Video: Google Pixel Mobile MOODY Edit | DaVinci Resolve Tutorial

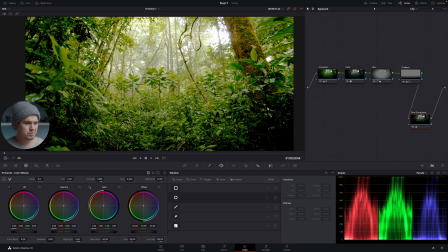756s
A lot of noise, loss of information in the shadows, in the sky as well.
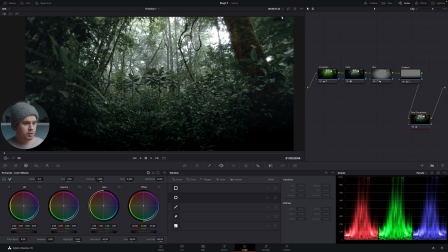761s
And then we created this moody effect just to work with the aberrations and the problems that this image has from the start, and creating a moody image in the process. So right here, we just color graded this clip with 5 adjustment nodes. Well, what happens if we want to apply this same edit with these nodes into other clips on our timeline? No, we don't have to edit them manually step by step once again. The only thing that we have to do is select them, Control C or Command V to copy them.
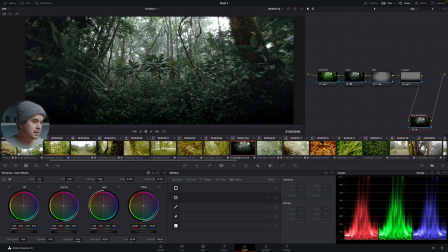789s
Then we're gonna open up our clip timeline, and we're gonna select the clip or the clips that we want to apply the same edit to.
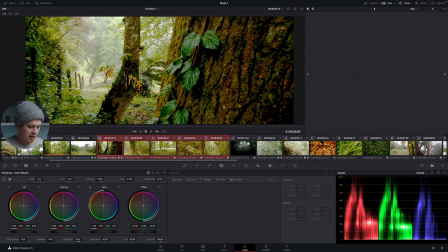796s
So we're gonna select them and Control V on your keyboard.
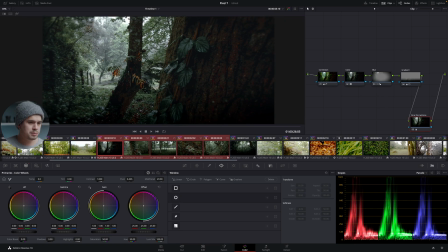799s
And as you can see, our edit has been applied to the other clips, including all the 5 nodes that we added. Now, another way to do this is by going into your edit tab if you don't want to step into the color grading tab.
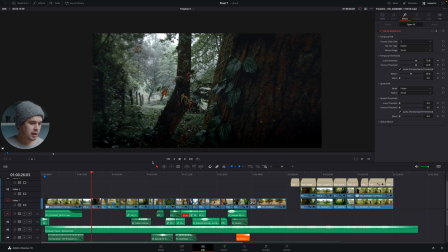811s
And what we want to do is select our clip, right click, copy, and then we're going to move on to our wanted clip that we want to paste the settings selected,
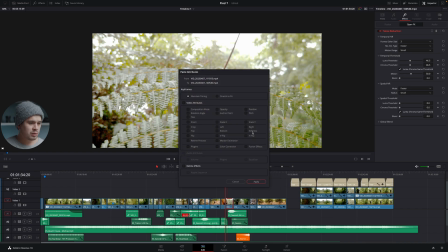820s
paste attributes, and remember to mark color correction, and select apply, and immediately our edit will be edited with the same amount of nodes and all the adjustments that we did. So for this project, what I did is select the entire timeline and pasting the attributes just to copy paste all the nodes that we created in that single clip.
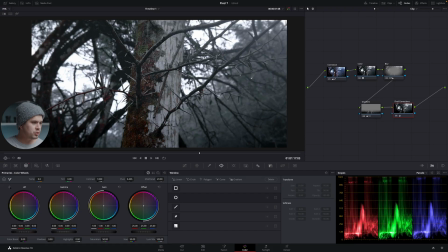838s
And then I went clip by clip, adjusting the final 2 nodes. So for example, right here, we have this clip that we've already pasted our settings. But as you can see, the gradient filter is not quite working right here because it's just darkening the lower part of our image. So what I did over here is maybe deactivate the gradient over here by clicking the symbol,
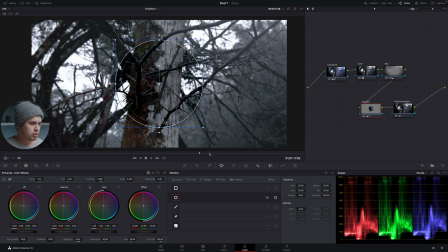856s
and then maybe selecting the circle to create a vignette and inverting our selection.
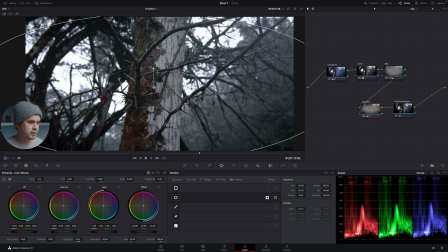861s
So therefore, we don't want a gradient in this image, we want a vignette. And the same thing can be applied for the final corrections. In this case, maybe the image is a bit too dark.
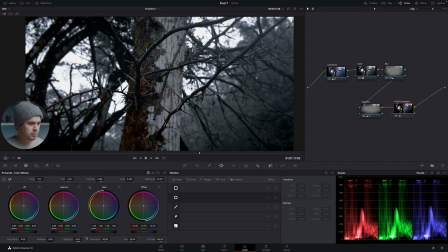871s
So in this final node, I would correct a bit of the exposure, just putting it up or putting it down,
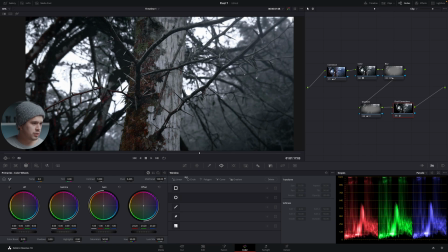875s
and maybe adjust the mid detail, the clarity, just bring it up, and it looks fantastic. So that's basically what I did for every single clip in my timeline. So there you have it, guys. That's how I color graded the Pixel 7 video from a couple of weeks ago. I hope I answered some of your questions and this video was helpful. And remember that the LUT that I used to color grade this clip was the Becky and Chris Edit Like LUT that you can find in the Edit Like LUT Pack V1. Link up here if you want to check it out. In there, you can find also my personal presets that I used to edit my photos and my LUTs that I used to edit my videos every single day. So without further ado, guys, if you can support me in that manner, I'd be very thankful. If not, just like the video, share it with a friend. I'm Tony Fuentes. Cheers to all of you, and I'll see you in the next one.